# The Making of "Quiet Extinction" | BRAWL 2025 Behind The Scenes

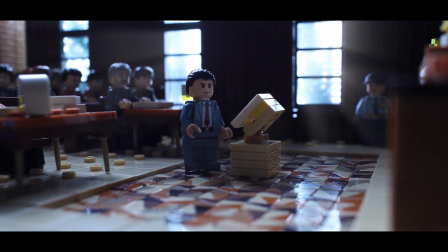And by the way that this floor is designed, if one cheese slope piece comes out, they all shift, and it's almost impossible to get that piece back in. So I was sweating real hard when I'd accidentally taken 2 of those pieces out, because I had to like quickly nestle them back in there before
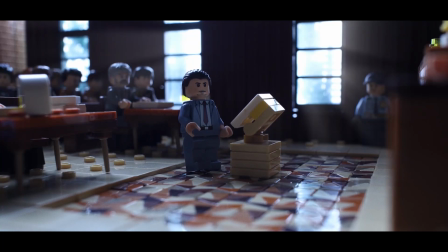everything's shifted and I wasn't able to get them back in there to finish animating.
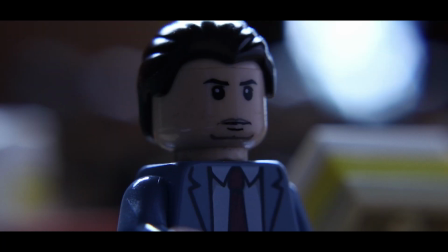So the floor was a hassle, that's for sure. I love these close-up shots. There's just so much drama to it.
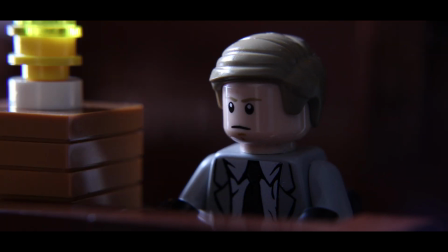There's one time in the edit where I cut to a reaction shot just so that I can punch into that close-up shot without it feeling like a jump cut.
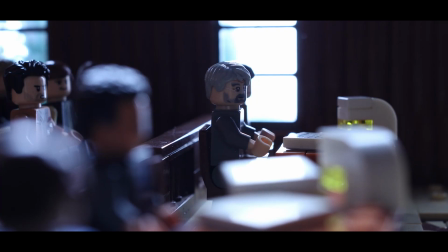This shot of I had to do a lot of research about courtrooms because I have no idea.
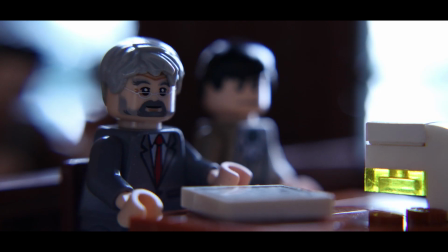I have no idea. No speaking. We don't get to see much of them, but these little insert shots of it, I feel like just add to the courtroominess.
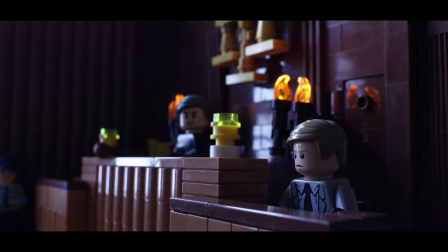This shot's cool, again, with the fire flickering. I just love how it looks. And it's just 3 frames of animation on loop.
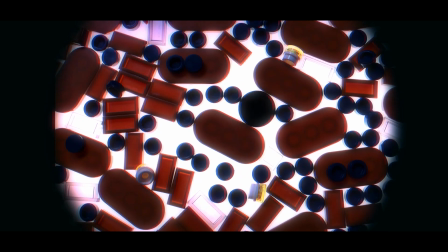And it just works. This may possibly be one of my favorite shots.
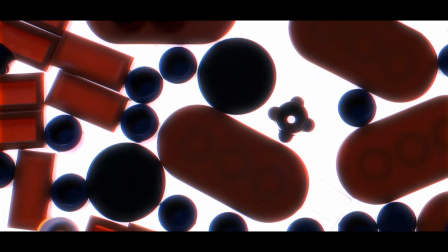It just turned out so exceptionally well. I originally had heaps of those flower pieces scattered around.
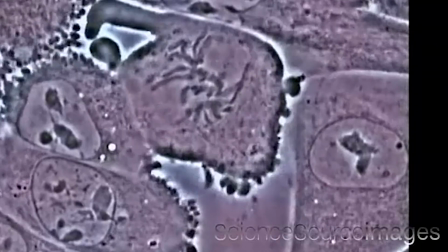But then when I looked at some of the reference stuff, I think it was like cancer under a microscope is what I was looking at.
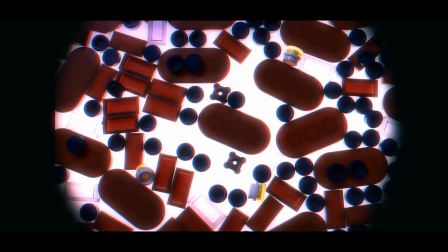It was like pulsing, and this turned out much faster than I wanted it to be, but I feel like it works.
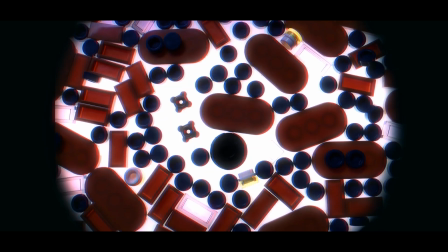And like using the flower piece is like a pop to make it feel like that it pops.
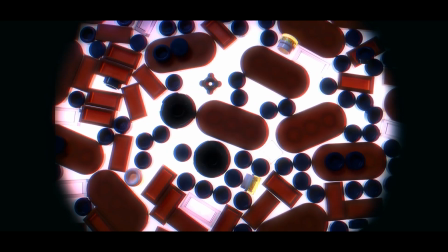It looks so cool. It turned out so well.
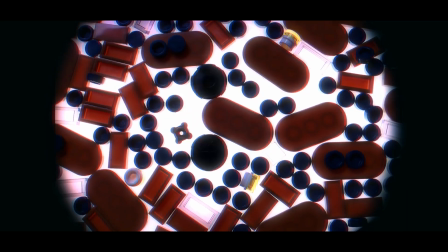And just these pieces in general, a lot of these 2x4, I have no idea what color piece this is, but these plates,
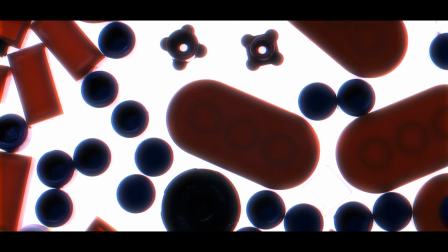I got heaps of these from the Pick-a-Brick wall, and I was just thinking these have to come in handy.
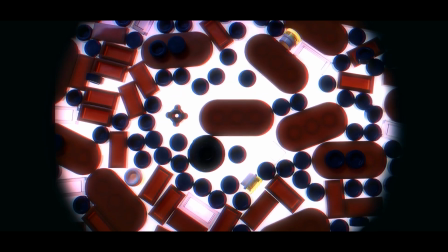I'll use these someday for some reason, right? So here's one of the use cases for it, and it works really well.
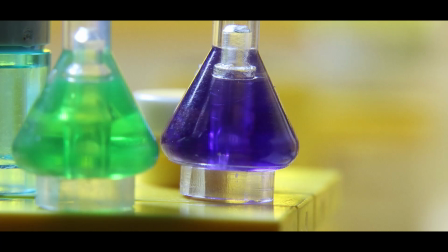Love it. And then we've got the close-up shot, and then him falling out of the chair, or like moving back in the chair and bumps into the desk.
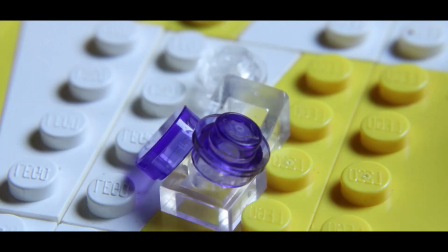Here's another thing that turned out really well, and again, the sound effect just sells it so much, where we've got the breaking.
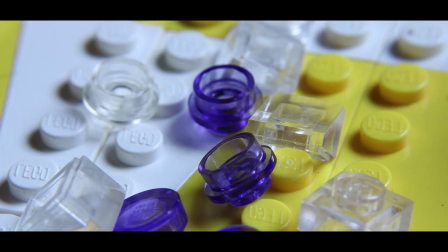And for 1 frame, 2 frames, because I'm animating this on 2s.
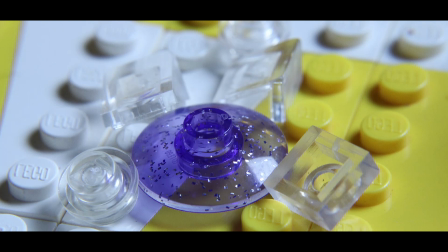We've got this piece. I have no idea where I got this piece, but it's like this dish piece, this transparent dish piece that has these little particles in it. It works so perfect for this shot. It just looked so good.
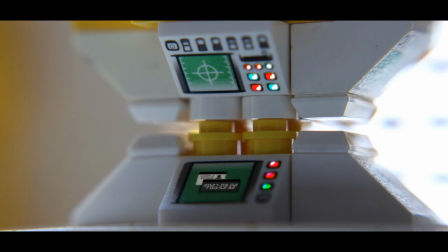Then we've got the computer with the little sound effect. I'm talking through over this without the sound on. So there's probably stuff that I've missed in the sound design and the dialogue that I want to talk about, but I'm really just talking about the visuals here. But the sound effect here, I love. When I found this sound effect, I knew I wanted to use it somewhere.
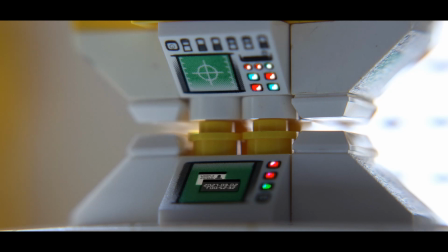And it was getting to the end of doing the sound design, and I was like, I still haven't found a place for this where it works, but I just feel like it works here.
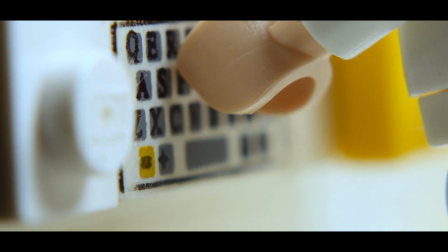I haven't talked about the theme yet. So the theme was control for this. And one of the reasons I decided to go with this out of some of the other concepts that I might have wanted to do for BRAWL is the control group and control tests.
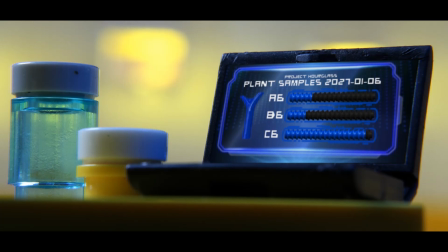Because
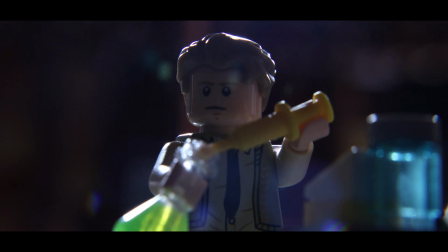when you think of science, you think, oh, you have the hypothesis of what you think might happen, and then you have a control group so that you can do the experiment, right?
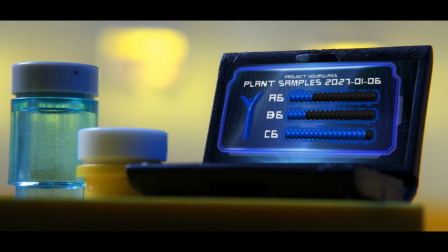So I thought that was a really cool approach to the theme,
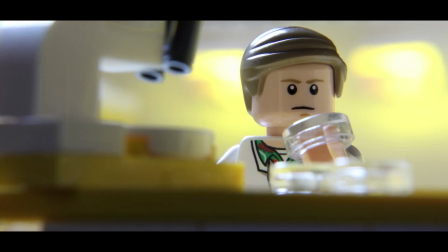because when I was looking online in the dictionary at definitions of what control means,
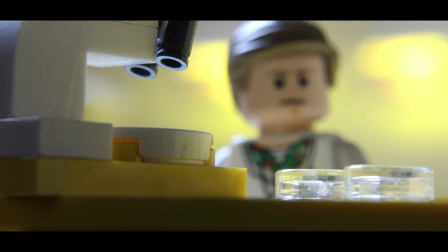I feel like a lot of people would have done the typical use for the word control.
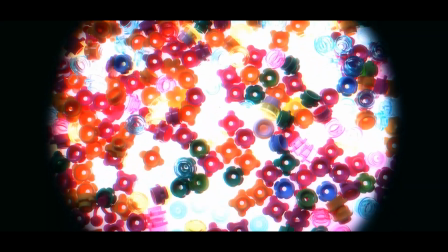So I wanted to sort of break away from that and do something a little different.
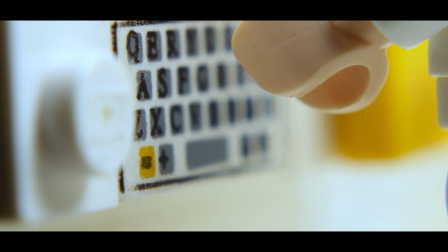And this is another shot where I was like, oh, I should just have a close-up shot on the control piece on this computer panel. But this is as close as I could get it. Yeah, it's in the spot where the control piece is, where the control button is on a computer keyboard.
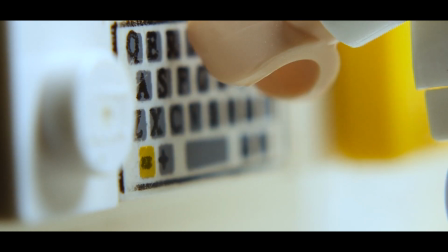So I thought about doing a brick built, really big close-up version of the bottom left side of the keyboard, but I didn't get around to doing that.
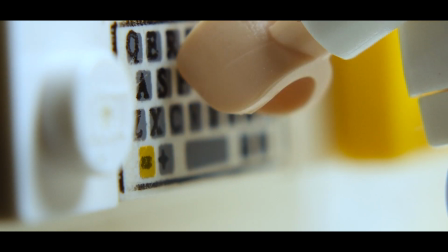I didn't have time, and it didn't serve the story at all, so it wouldn't have made sense really. But I colored it yellow, so that's another really, really subtle use of the theme that no one is going to catch, and if you do, good work.
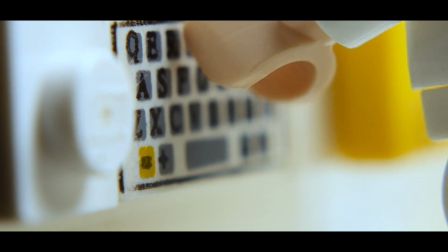So we've got him tapping away at the keyboard, and then the text comes up on screen.
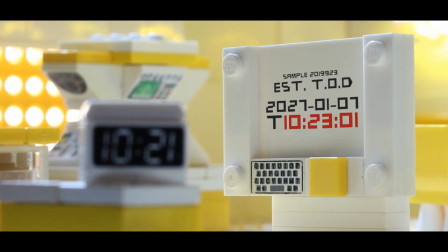Again, this is another visual effects shot where like I've made it so much more difficult on myself for no reason whatsoever to have to mask around him so that the text only appears behind him.
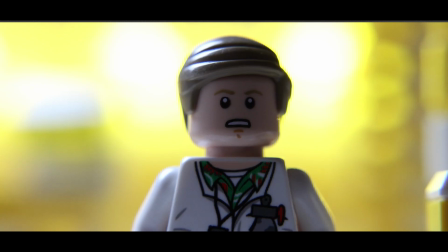Such a pain. Then we've got this shot, again, the physical face replacement.
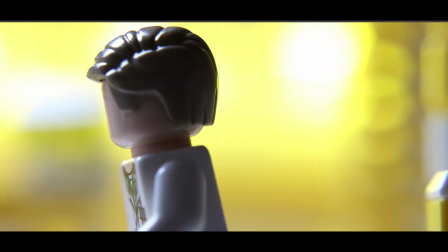Again, I'm so happy that I went with this headpiece because it gave me so much option when it came to swapping out to the 3 other facial expressions.
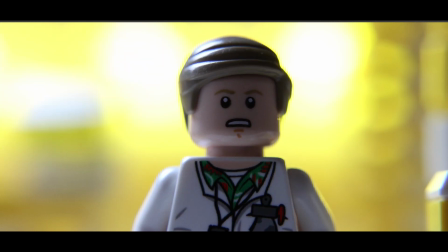And it looks so good. It's almost as if that it's done digitally. And then we've got this rack focus shot that I talked about before.
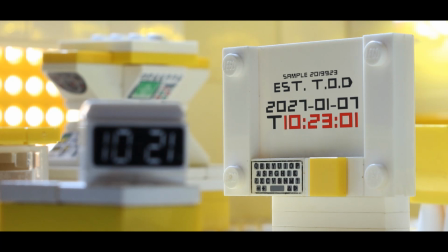I love that Hourglass, the computer, is in the background, right? And it took forever to get it to position so that it lined up right. But to have it behind the digital clock, where we've got like the silhouette almost, like the defined shape, I should say, it's not really a silhouette, of the hourglass behind the digital clock.
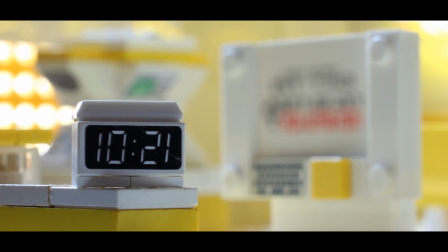I just love that bit of imagery so much, and I'm so happy with how it turned out.
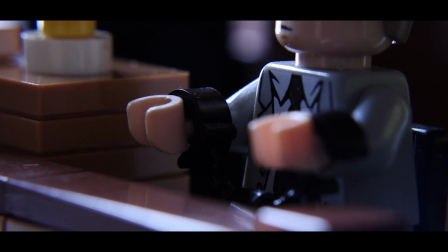Then we get the close-up shot of him handcuffed for the first time, right? If you're paying attention, you probably have noticed already that he is in handcuffs. But I feel like this is the first sort of time where you as the audience realize that they think he's the reason she's dead,
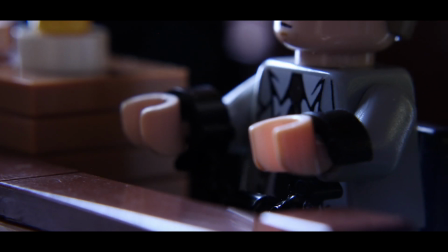when in fact he was trying to save her, right?
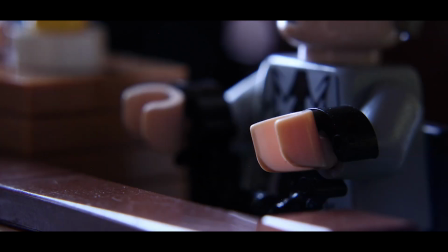His machine had discovered that she's going to die and tried to do something about it.
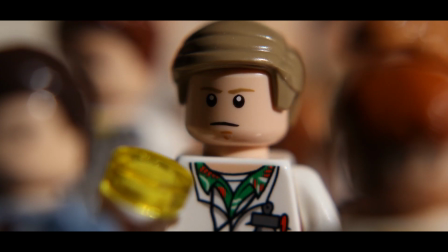This stuff is the last stuff that I animated because I knew in my head that if I never got around to animating these 2 shots, the story would work just as well.
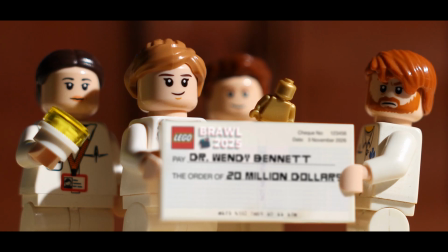Like, they're not essential. But I'm glad that I did get around to animating them because I was able to include this Lego check, which I love so much.
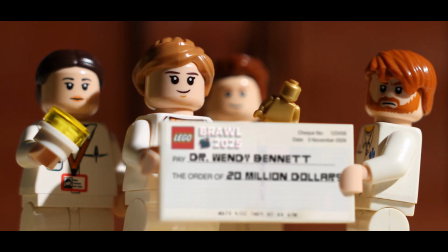I spent a lot of time in Photoshop having a lot of fun making this up. I grabbed an image of a check online
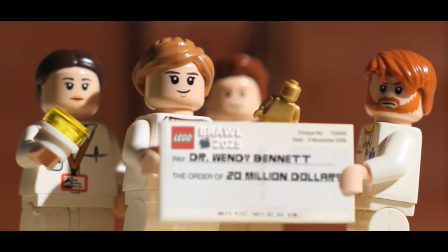and just clone stamped a lot of the info out and then just put my own stuff over the top.
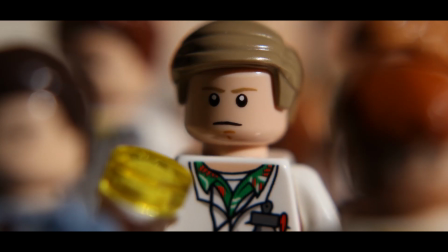The torso that he's wearing as well is the doc from Back to the Future.
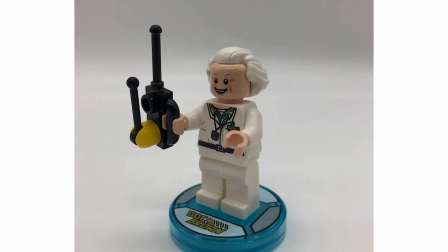On the back of it, it has like a caution logo.
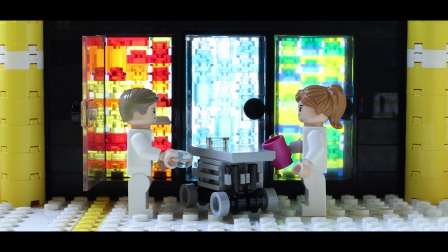So any of the stuff where you see the back of him, I had to swap out his torso for a different piece so that you wouldn't see that. I didn't really want that caution logo to be on the back of his coat, because then you definitely would know that it's Doc from Back to the Future, his torso. All right, this hallway stuff.
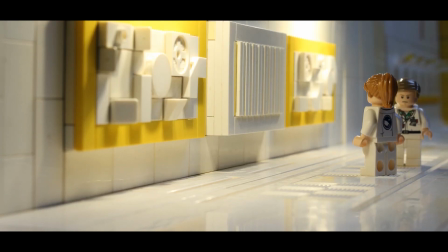So we're back at the hallway. I already had a pain here where I had to do rig removal because he's walking on tile, or in this case, snot, where we're building sideways. So yeah, to have a character walk along here is very difficult without falling over. But he's also running too, so I wanted a couple frames where he's in the air.
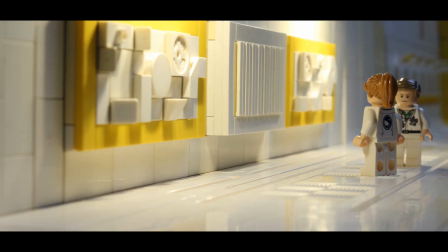Yes, I could have done tack and removed it, but that's a really cumbersome way to do it. So I just did my arm holding him up.
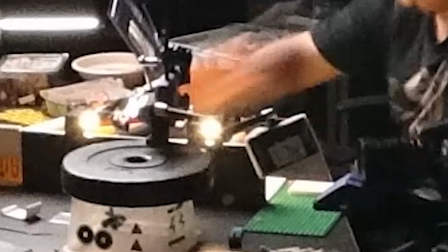Not my arm, my animating arm. Animating rig to hold him up.
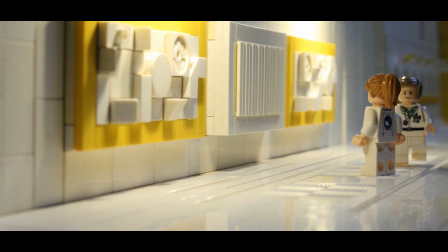So I had to mask that out. One thing, if you notice really close, in the reflection on the floor, I didn't mask out the rig.
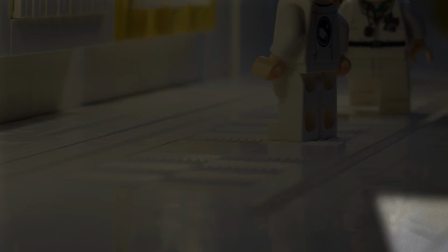So you can see the rig holding him up in the reflection on the floor, which I think is pretty funny.
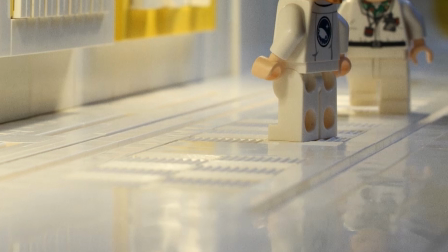But you're not noticing. You're probably not even noticing that there's rig removal at all because the run is like 2 steps.
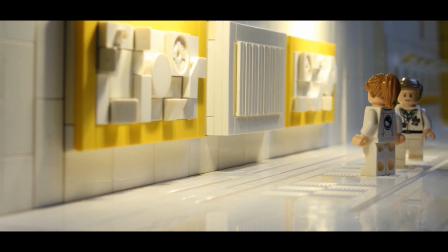So it doesn't even happen for very long at all.
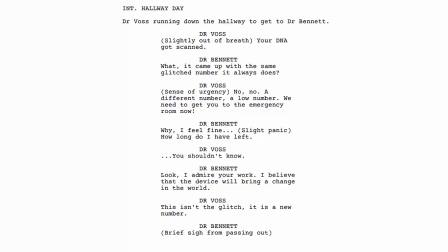So this dialogue scene is probably where the most stuff had changed from writing the script to the final edit, because there was a lot more dialogue between the 2 characters. But I felt like it was just repeating stuff that was already said,
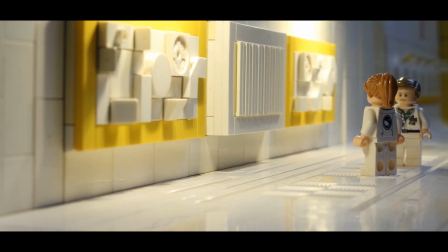and the tone in which both actors delivered the lines, I feel like didn't work perfectly.
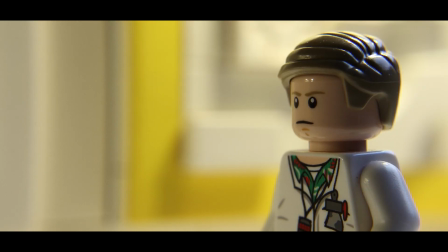And because of the time constraints of the contest, I didn't want to have them redo the lines to get it to work.